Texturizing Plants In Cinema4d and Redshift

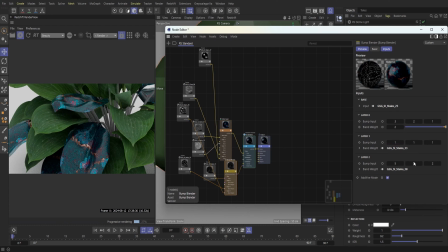[12:15]
But this is pretty nice so far because with all of those layers kind of stacked on top of each other, and it kind of brings a lot of details to this plant here.
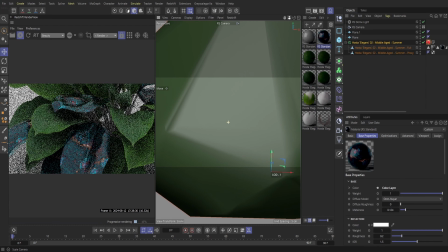[12:26]
Let me kind of zoom in a little bit more so we kind of take a peek at those. So as you can see on the bottom part of this leaf here,
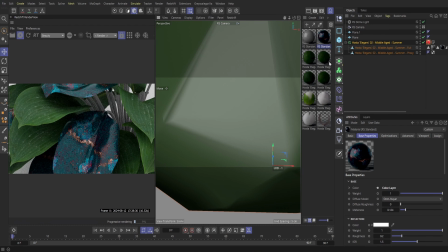[12:36]
you can see a lot of that bump that we added in originally at the beginning.
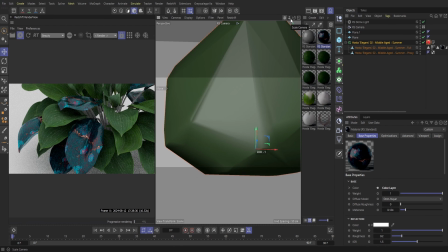[12:42]
And so it just adds a little bit of texture to the leaves, and that kind of brings it to life a little bit more. So again, layering all these textures, adding in a few different bump
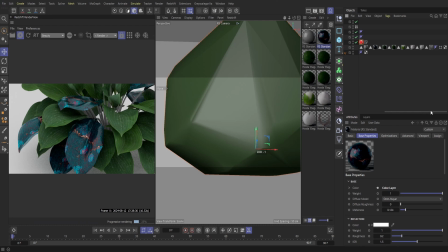[12:55]
materials really kind of creates that organic look, and like it's an actual plant. So I'm liking how this is looking so far. I'm just going to apply this color to the rest of our leaves just so we could kind of see what this plant looks like all together.
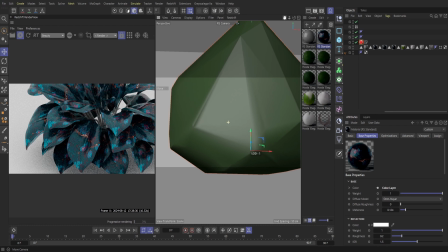[13:13]
Let me just zoom out and then just kind of change our perspective. And so that is looking pretty cool.
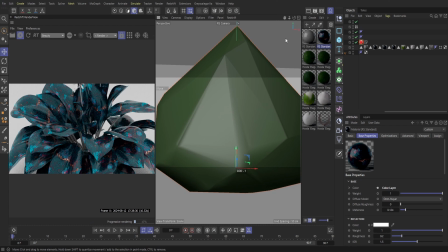[13:21]
Even though we plugged in a lot of variety in general, I think we kind of need a little bit more.
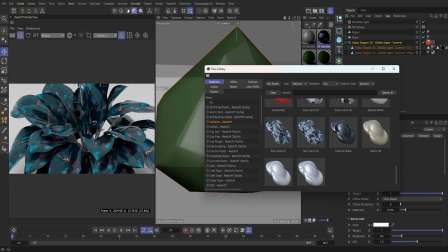[13:28]
So what I'm going to do is just go into Grayscale Gorilla, grab one of these paints here,
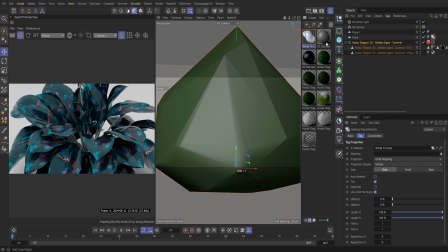[13:35]
and I think a white backdrop would be pretty nice, especially since we have all this detail and dark colors. To really have some sort of glossy backdrop will kind of help make those colors pop out a little bit more.
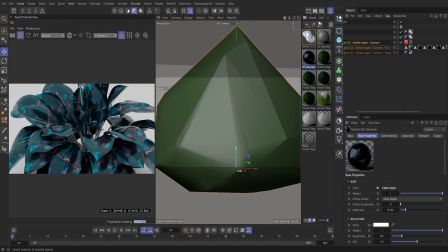[13:49]
So, and then what I'm going to do is I'm just going to copy and paste that material that we made a little bit earlier,
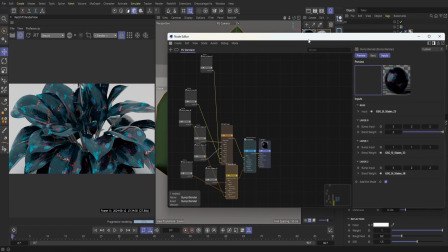[13:57]
and then we're just gonna kind of tweak this version here just to kind of create a little bit more variety.
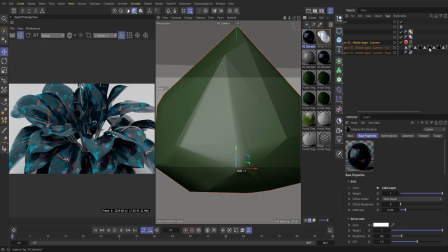[14:03]
I'm just going to drop that material onto some of our other leaves,
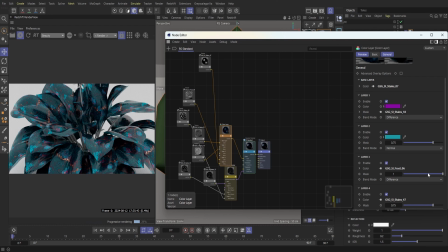[14:09]
and then I'm just going to kind of play around with this mask. Let me drop this down to 0.5 here. And so immediately you can kind of see some of those leaves lighten up,
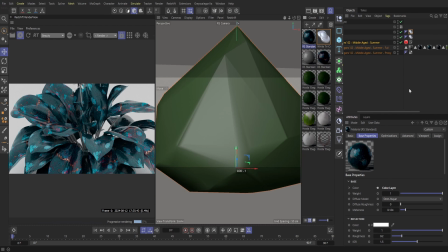[14:23]
and then we lose a little bit more of that pattern, but we're also kind of adding to the variety. But looking at it now, it is rather boring versus our other leaves. Our other leaves have have so much going on there. So let me just kind of continue to play around with this.
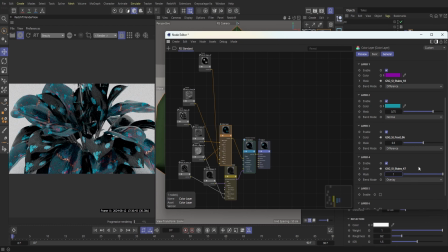[14:42]
Let me see what one looks like. So we get a bit more of a darker look there. Let me just actually drop that back. Let's do 0.80 here.
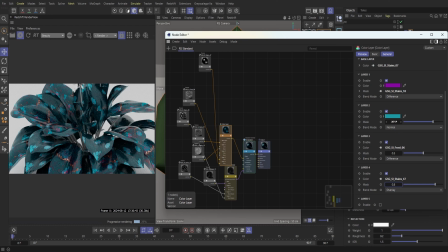[14:59]
And then I'll just go do a 0.6 here. And then let me just switch this to normal. And then I'm just going to kind of change this color here to more of a darker purple.
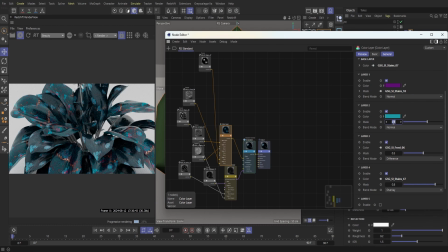[15:19]
And then I'm just going to kick this down to a 0.4. And then kick this up to a 0.7. So with kind of playing around with those, we brought in more of a darker set of leaves.
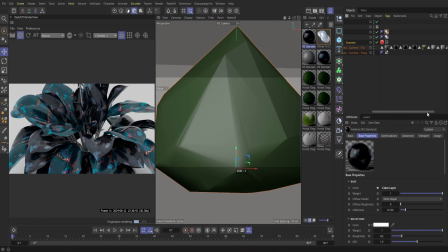[15:37]
However, we kind of toned it down a little bit so we can see a lot of those details within the leaf here, but we're kind of adding a little bit more variety. And then what I'm going to do is just kind of zoom into a nice perspective here.
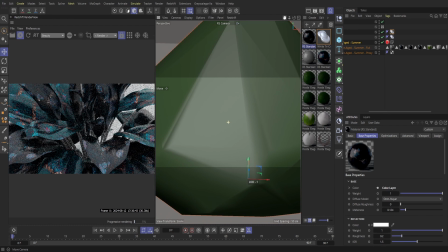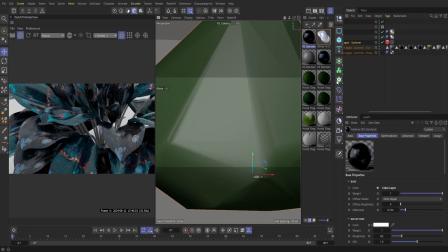[16:02]
And then next up, I'm just going to pull up this material here,
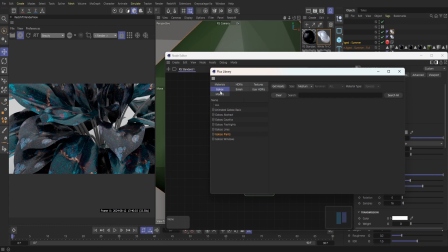[16:07]
and then we're just going to find something simple in our textures here.